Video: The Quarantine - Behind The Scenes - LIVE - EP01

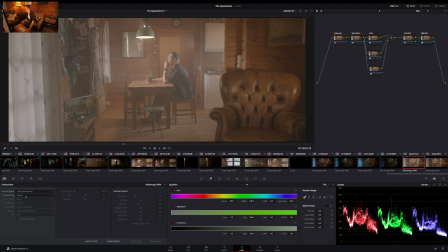[36:27]
So the beauty of this shooting raw is that at the bottom left here, I can choose clip, and I can actually edit my raw footage. I can even change my ISO, and like I said, we can change the temperature. We shot this at 5600, which should probably be 3200 as we're exposing for the indoor lights.
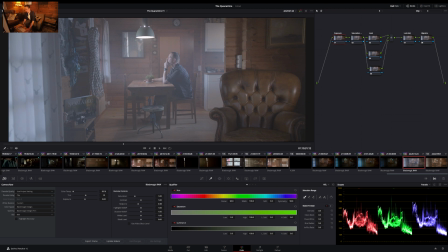[36:47]
Well, let's go a bit warmer. I'm going to go up to 4000, somewhere in between the two. Sorry. There we go, that looks pretty good. And I'll bring down the exposure already because we're definitely going to darken this down and increase my contrast a little bit.
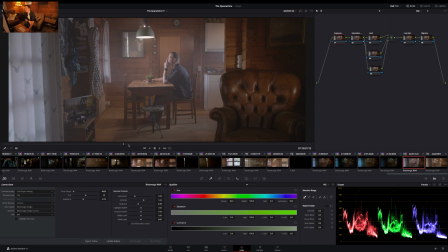[37:03]
Other than that, looks pretty good off the bat. Now, the exposure node, which I have selected up here, is the one I'm going to create,
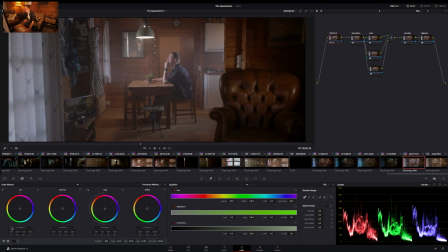[37:14]
or which I'm using is the one I'm using to create you know, the contrast and the final sort of darkness or brightness of my shot. We're going to always work with darkness here in this case. Now, as we can see, we have our camera operator reflecting in the mirror up in the top, but if you watch closely in the movie, you actually see that we did the same mistake there as well.
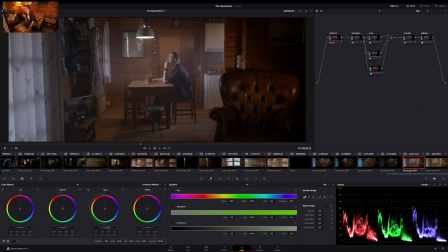[37:34]
Okay, the image is looking pretty good. I don't want to darken it down too much because this is day one and he's had a good day cleaning his camera gear. It's just a sad ending, but it's not really particularly extremely sad or anything like that. So this looks pretty good. Now we're going to bump, I went into saturation. I'm going to bump up the saturation.
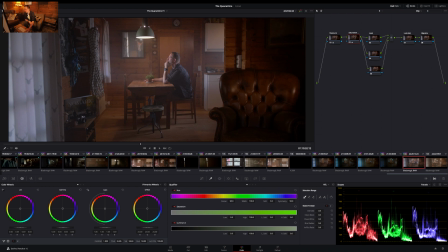[37:54]
And what does that allow me to do? So we've gone up to 60% saturation down here. That allows me to make better masks. Now, let's begin with the look. I'm going to push for this look. We're going to push into more and more green and more blue and cool tones.
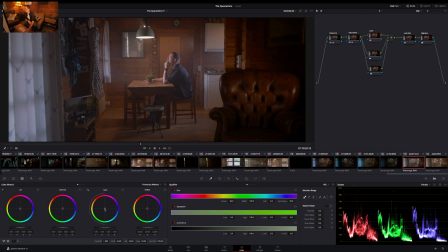[38:13]
So for this, we want to actually push a little bit of blue into the highlights, I think, or teal, and go even more in the midtones too. Definitely want to push away from the pinkish look and maybe push a little bit of warmth into the shadows.
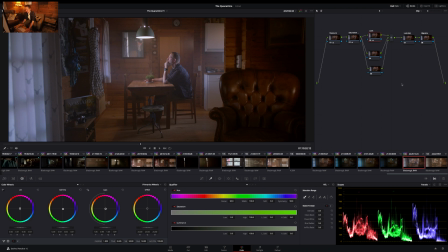[38:32]
Okay. Now I'm going to turn that on and off so you can see. Oh, that's everything. Very subtle change. Now it's on, now it's off. Really not that big of a change. But we'll work on it and you'll see that gradually it becomes a good looking image.
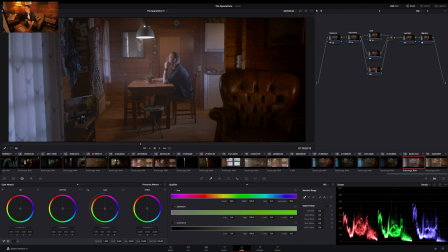[38:50]
Now right now you can already see that haze has really done a lot to the image for us. It's really helped us create a good, nice separation between every single layer of this shot, the foreground, the subject, and the background, which is the where the bathroom door is.
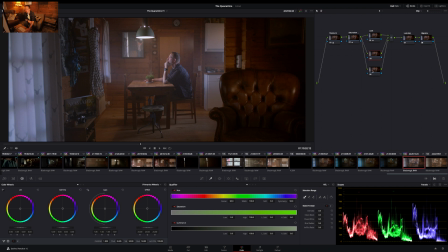[39:06]
Okay, really nice here. Now, I would like to create a little more contrast around myself, so I'm going to create a little radial adjustment as I know it from Lightroom and bring that in and obviously feather the hell out of it
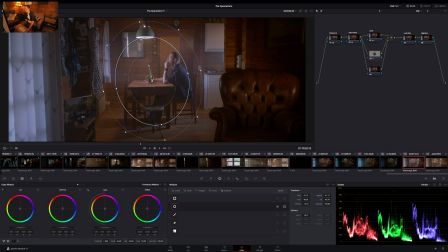[39:21]
and maybe rotate it slightly, and we're going to make it as if this light is creating sort of a beam coming in. So we're going to just create a little more white there and push down the blacks a bit more just to get more contrast. Maybe the mid-tones as well, and that's looking pretty good. I think that'll do for now.
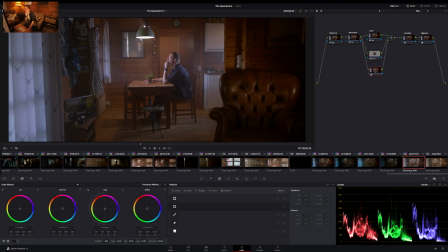[39:40]
Now, the next thing is that couch in the foreground is really the wood and the couch texture. That orange is distracting me too much. I want to desaturate that without desaturating everything else. So what am I going to do is I'm going to try and select the couch on those green-orange tones.
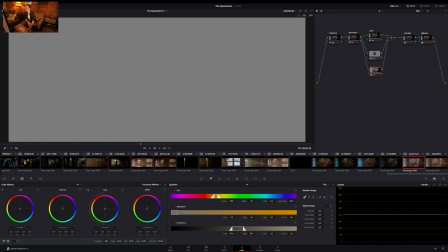[39:59]
Whoa, okay. I'm not sure why this is not working.
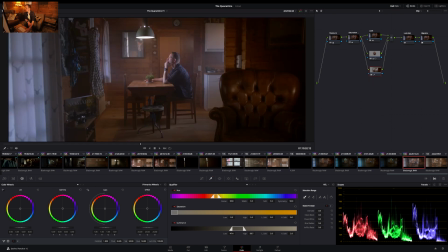[40:04]
Let's try. Having slight errors. I can see my mask on the tab here, so I'm going to have to do it blindly, I think.
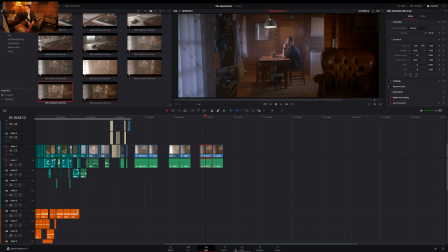[40:16]
I'm not quite sure why it's happening. I'll just jump into edit and then back into color. Hopefully that allows me to fetch my...
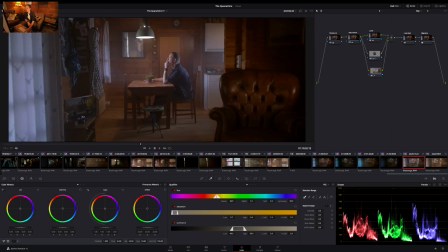[40:27]
No. Okay, it's crashing a little bit on resolve. Maybe it's just my lack of experience.
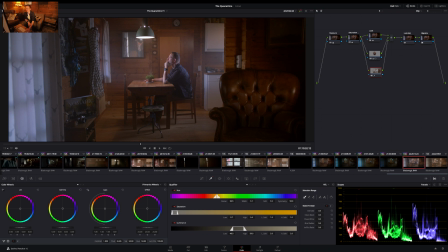[40:36]
Okay, well, I've created a mask here, which is very difficult to see for you right now, but as you can see in the node here, there's lots of oranges and browns have been selected. I'm going to work off that if I can and try and get everything in the shot that's sort of brown or darker.
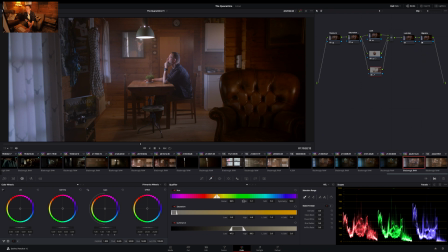[40:56]
Okay, that's looking good. There, I can see the mask changing now. This is really not the recommended way of doing this. You want to be able to see it on the big image, but it is what it is right now. And I'm going to put a lot of blur on it just so that mask is nice and softened.
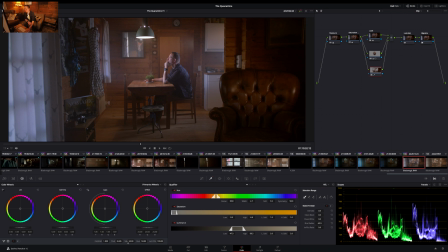[41:14]
Now, look at the saturation of the couch and the walls go down. There we go. I've gone really brutal, but you can see how that worked. So if I turn that on and off, option D, we can see how the saturation on those tones has come down a long way.
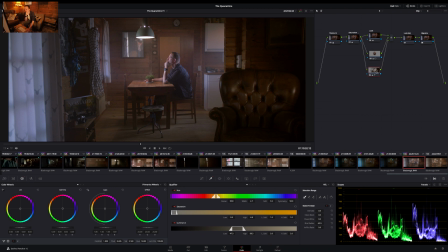[41:29]
Looks good. Other than that, maybe the window light is looking a little off. So we're going to add another parallel node, which is just below. And these sort of act like layers on top of my grade and allow me to work on the image,
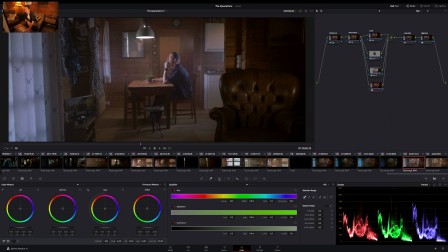[41:45]
you know, in individual areas. Okay, let's add in a gradient coming in from the window. Unfortunately, I can't show you this mask either. I have a bad feeling that it will all go gray again.
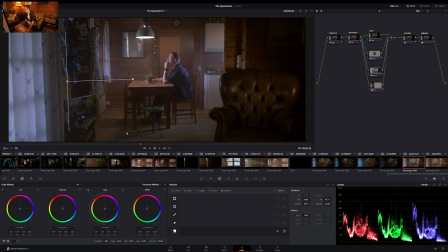[42:02]
So I'll just come in with a gradient from the left side, and that we're going to use to change the temperature and cool it off a little bit. Let's cool this down. And you can see that blueness coming in. And I'll also go for a slight green tinge, so a little sickly green
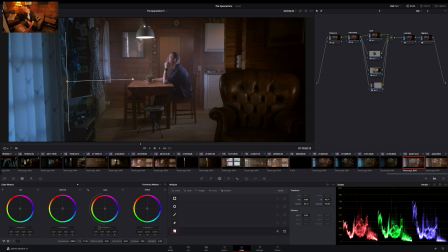[42:17]
and definitely bring that gain down so that that area of the shot's not so distracting. Come in and do it a little more. That's maybe a bit too much. Shorten my gradient. There we go. And maybe push a little bit of color out of that area as well.
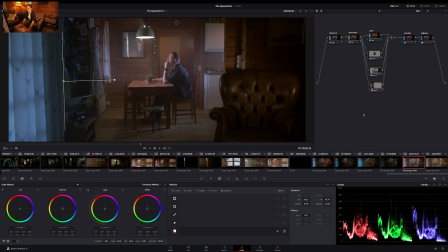[42:36]
Okay, I'm just going to turn that off so you can see it. Oh, there we go. So maybe a bit green. So let's go to our tint again, and there we go.
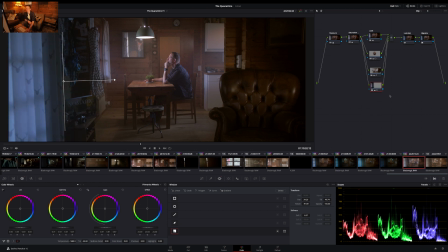[42:51]
It's looking good. Okay, now the whole thing, we need to add a little bit of a vignette to really focus in on the photographer. So I've gone to my vignette node and bring this out
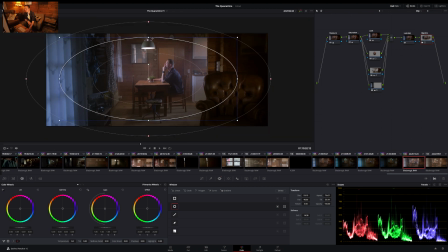[43:04]
and really punch in a little bit on him by creating a vignette. And the vignette, there's many ways of doing it. I like to use this tool here. I forgot to invert my vignette.
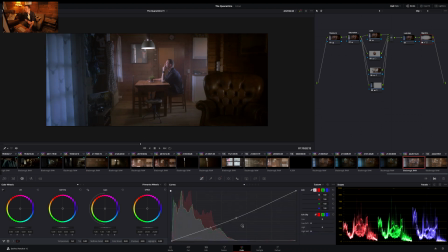[43:17]
There we go. So we're affecting the outside of the mask. And there we are. Okay, that's looking pretty good. Maybe we can work a little more on the contrast where the guy's sitting. The guy, I guess it's me. There we are. And maybe in general, this whole image should be a little cooler.
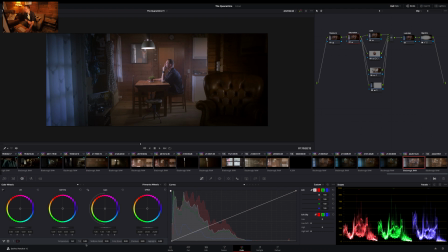[43:37]
So I'm going to go, I've gone back to the saturation and I'll cool it down, or no, I'll cool it down a bit, and I'll put some tint in as well towards the green.
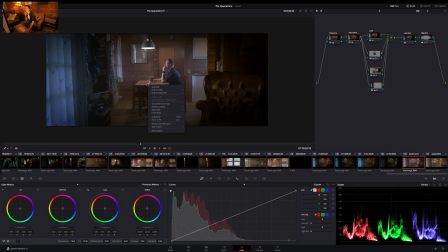[43:48]
Okay, I quite like this look, so I'm very happy with this. I'm going to create a still, and I'm going to turn everything off. Oh, there we go.
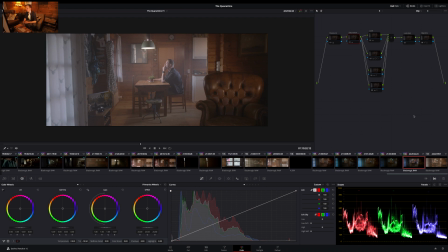[43:59]
That's the original image shot in camera with slight camera adjustments done here in Resolve, and then that's after we've done all our editing to it.
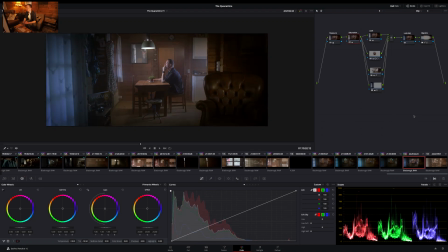[44:07]
As you can see, we really made him pop and still created that sort of blue and orange tone vibe.
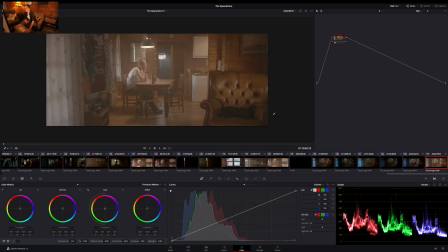[44:13]
Now, because this is the same scene, I can technically work off the same edit I've just done.
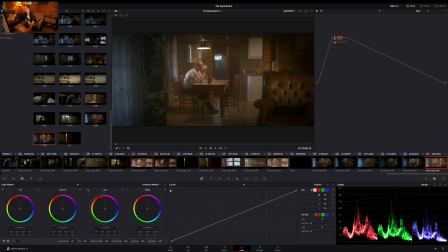[44:19]
So I've created a still, which is basically a little preset. And let's go back to this.
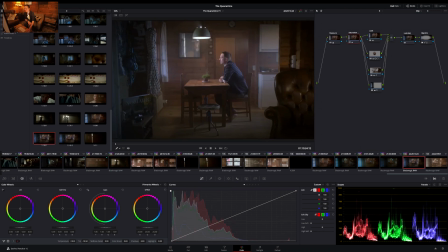[44:26]
I'll create a new still so I don't grab the wrong one. Yeah, that's right. Make sure it fits.
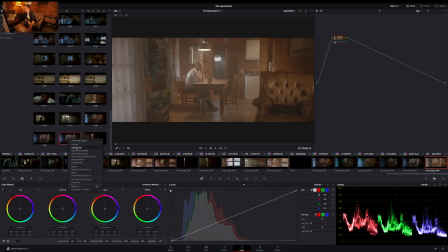[44:33]
Now I'm going to apply this grade to my scene number 2.
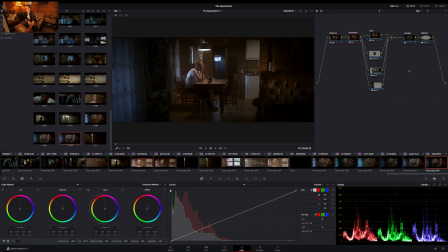[44:37]
And as you can see, it's done a pretty good job at darkening everything down and creating a very similar image to this one.